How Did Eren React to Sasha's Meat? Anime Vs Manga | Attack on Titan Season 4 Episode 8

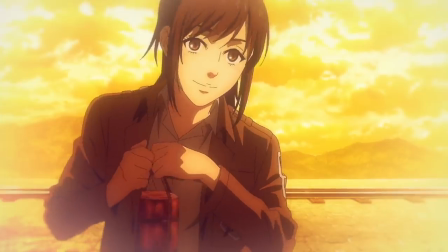0s
Attack on Titan season 4 episode 8 you wanted the potatoes but not the meat. So what's up guys Foxen here.
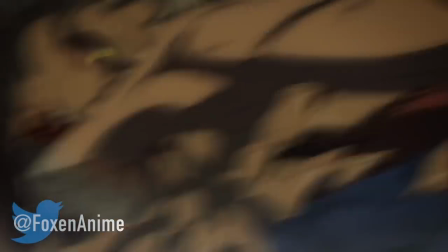6s
Attack on Titan manga comparison time. Did Gabi just unite everyone online in their hatred?
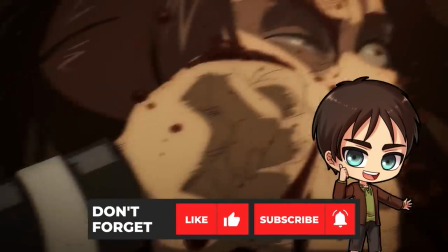11s
So blast out like and subscribe anyone that doesn't must be on team Gabi.
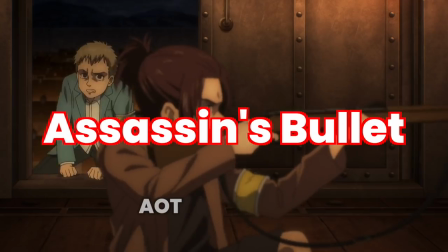15s
Episode 8 titled Assassin's Bullet same titles chapter 105 where Sasha got popped.
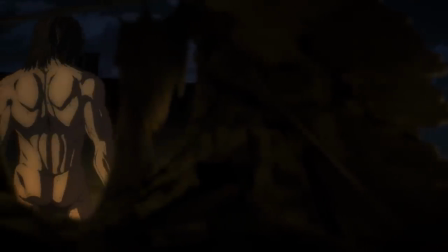20s
Kicking this off with a new challenger approaching. You got Mappa giving you a mixture of CG for Titan Eren and to the animation for the half-baked armor Titan.
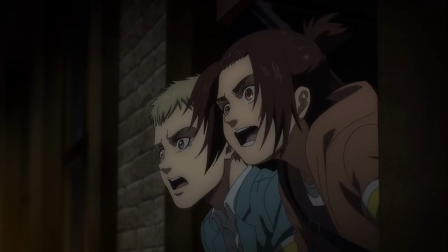28s
The anime give a new quick scene for the cheerleader Gabi.
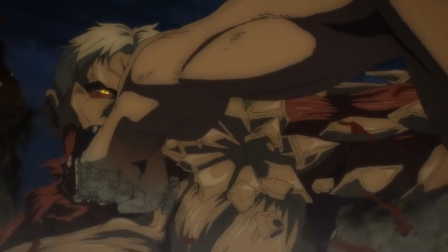31s
For the double page spread in the manga version Eren versus Reiner this got expanded into an equally quick smash down.
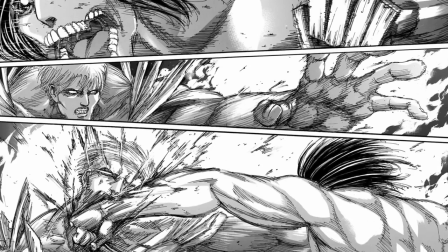37s
Notably the anime did give Eren back his Titan Knuckles which were missing at the end of the last anime episode.
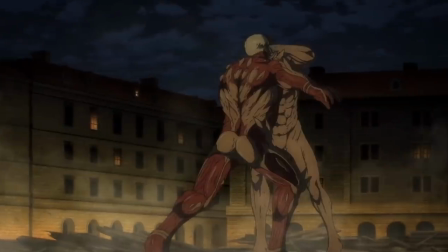43s
Do I smell potential blu-ray fix? Very quickly you got a shot of the armored titans backside not shown in the manga.
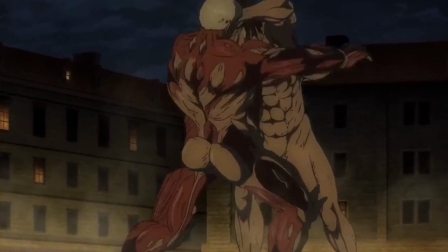49s
You can notice the back armor thinner and completely lacking for his legs which is pretty similar to when Reiner ditched them back in season two for speed.
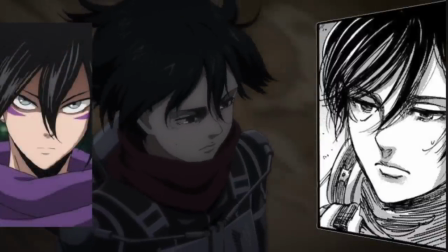57s
Lovely glance at Mikasa at the side looking she resembles that one punch man purple ninja as for Reiner claiming his Jaws Titan prize noticed you could
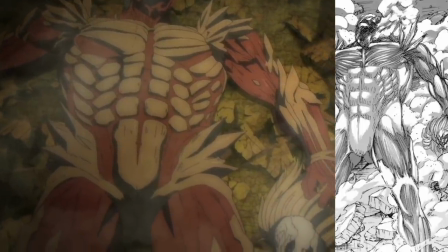65s
actually see more spiking in the anime now especially in the midsection and arms the Jaws Titan face looks like a knocked out cartoon character too much damage
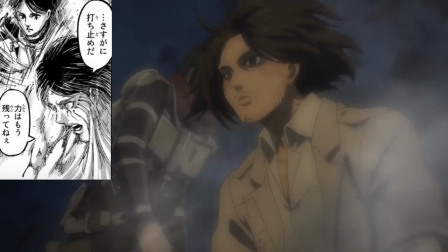73s
on his coconut for the Ackerman and Jaeger reuniting anime Eren isn't looking too fleshy ejecting from his titan looking at a face that only a
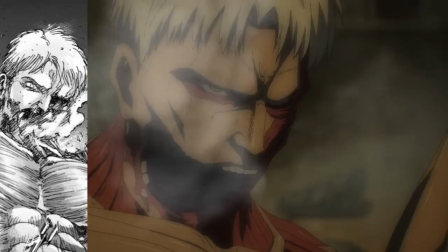81s
titan mother could love for once the anime is less steamy you can see the armored Titan lost more than his jaw part of his face plating too so
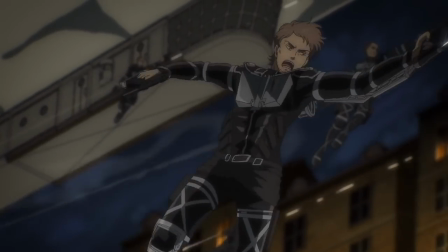89s
time for the retreat. You got a full page expanded in the anime scene mostly focused on John insert trailer shot not used right here.
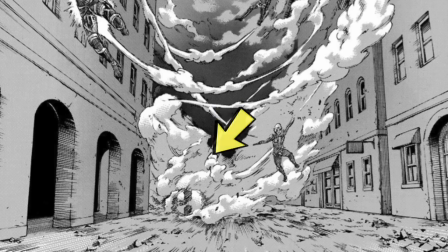96s
In the manga you were actually able to spot the beast Titans leftover skull evaporating switching to Falcon one raging girl seeing the scouts departing.
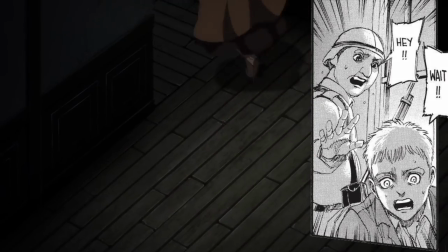103s
The Marley guy actually did react to Gabby bolting in the manga.
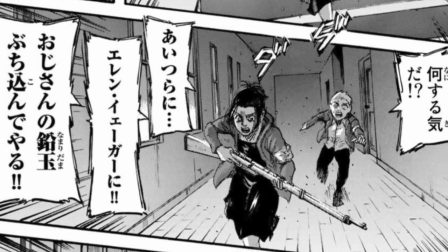106s
The anime skipped a quick line Gabby went on about how the guard dude's gun had some bullets for the scouts. for some survey core fun you have a new anime
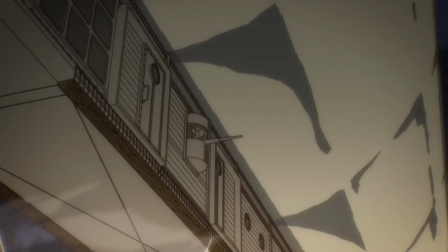114s
original quick scene of the scouts blasting some fools gotta protect the mothership anyway time for the king to board the anime made this
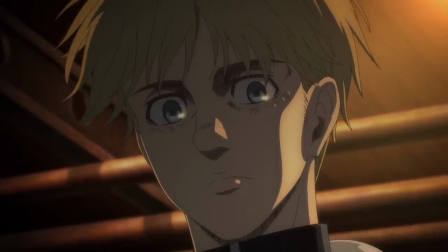121s
much more intense new shot of Armin staring down intensely you could feel anime Armin taking his time gathering his thoughts overseeing Eren compare
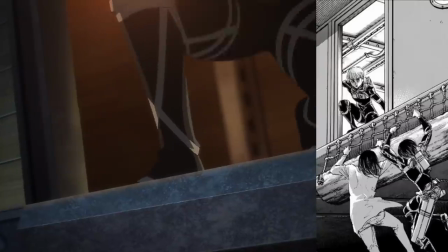129s
this to what instantly feels like going into hell for the manga it opened with him already crouched down naturally you can't capture some panel layouts in the anime so take
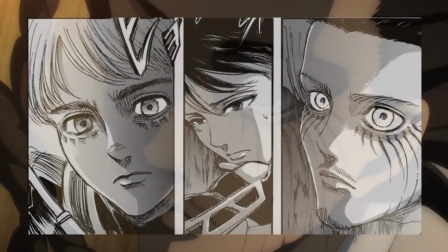138s
a look at this Armin on one side with Eren on the other meanwhile Mikasa smacked down in the middle of both her buddies then for the
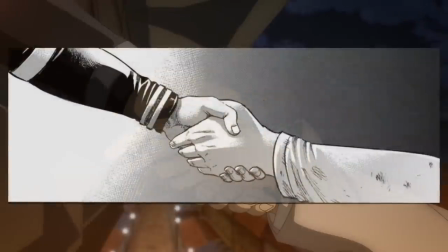145s
help-up I looked for it but nothing the manga version had it super out there you can see light from Armin's side reaching over to the shadowed
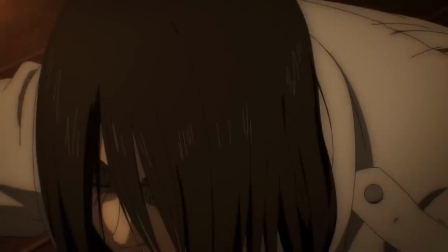152s
Eren's side on top of this contrasted with the SWAT clothing palette so checking out hobo Eren up close I feel like he looks and sounds more lifeless
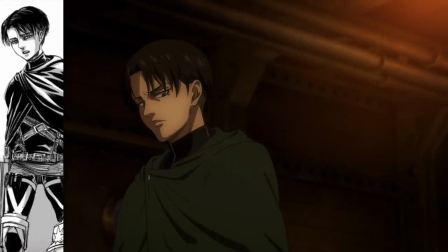160s
now in the anime surprisingly I haven't seen a single complaint for Levi this episode I guess even Gabby overshadowed the Atakatan and moneymaker next up Levi's
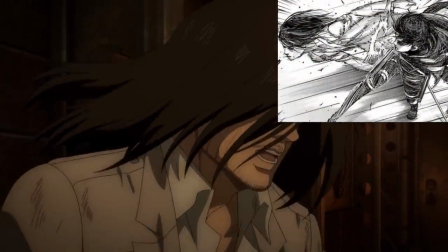168s
super kick really need Eren in the noggin. Levi are you losing your touch? I don't see any pearly whites for Hanji.
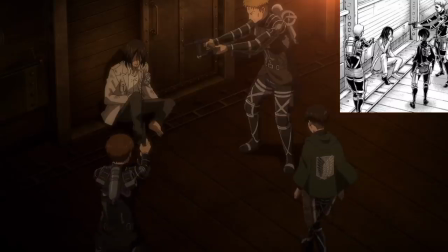175s
With Levi going in for the rest besides Eren's backside to a door now notice Levi's wings of freedom.
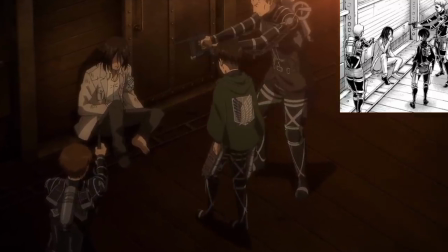181s
For manga readers there was a question about whether Levi switched to a black version to match the new suits. The anime now confirms that's remained green.
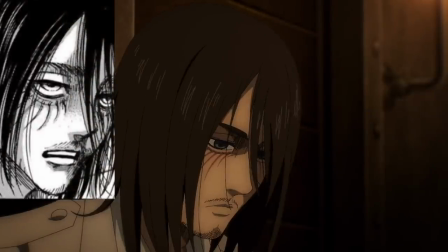188s
Then the undead Eren look continued here. Notably the anime emphasized this with the close-up to his eyes.
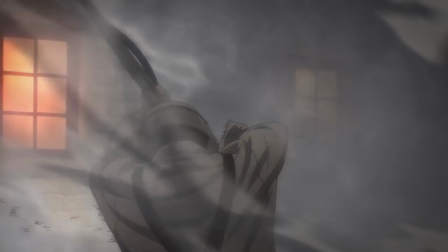193s
They are still green by the way. Switching to the outside the Marley soldier scene got expanded a bit.
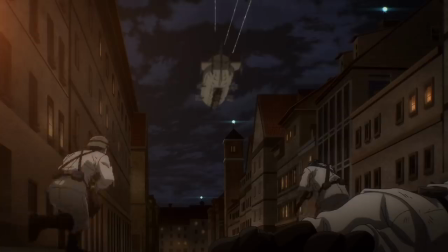198s
It looks like they're actually putting effort in the anime now compared to getting quickly picked off by the survey corps.
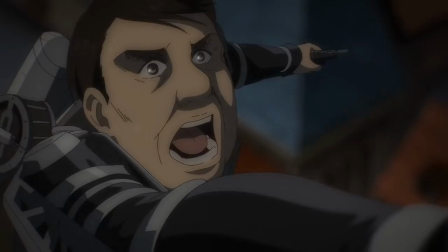204s
Check out commander Lobov Go! This whole scene with him showing his moves is anime original.
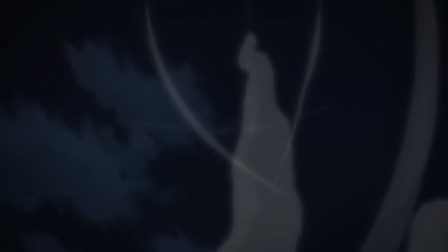208s
I guess they wanted to give him something before sending him off and I did double check where he appeared before.
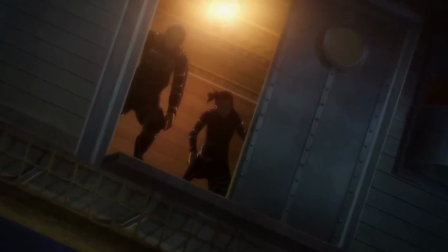214s
Lobov briefly appeared in the trust arc. Anyway getting back to the two buddies in the light. I do think this was a message we'll see if Kony joins Sasha sooner or later.
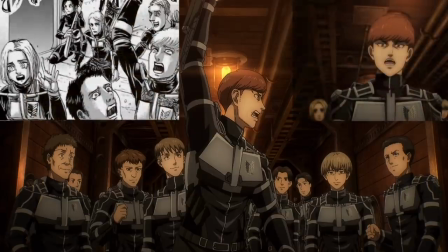222s
Let's go celebration time for the new Eldian Empire. Funny how they removed the blonde from the wide shot despite her being there for the close-up of Flock.
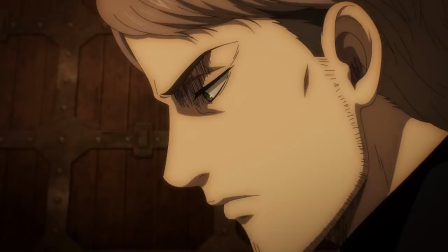230s
For Jean you can now see how he's troubled with that dreaded look on the face. Was ultra tiny in the manga.
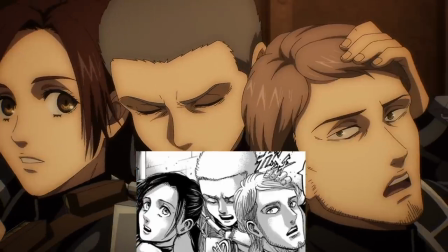236s
What a picture perfect shot of the ordinary trio. No titan power it's here unfortunately.
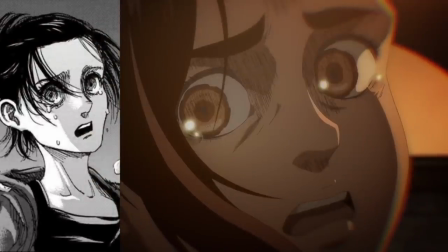241s
Taking a look at the wailing devil. Cry me a river Gabby. Kind of wish they showed more of her face.
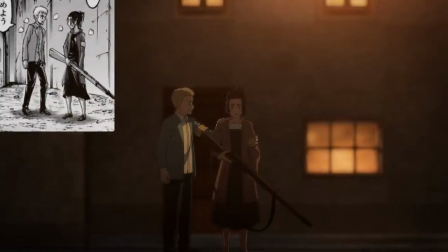247s
I do like how the anime positioned the foreshot.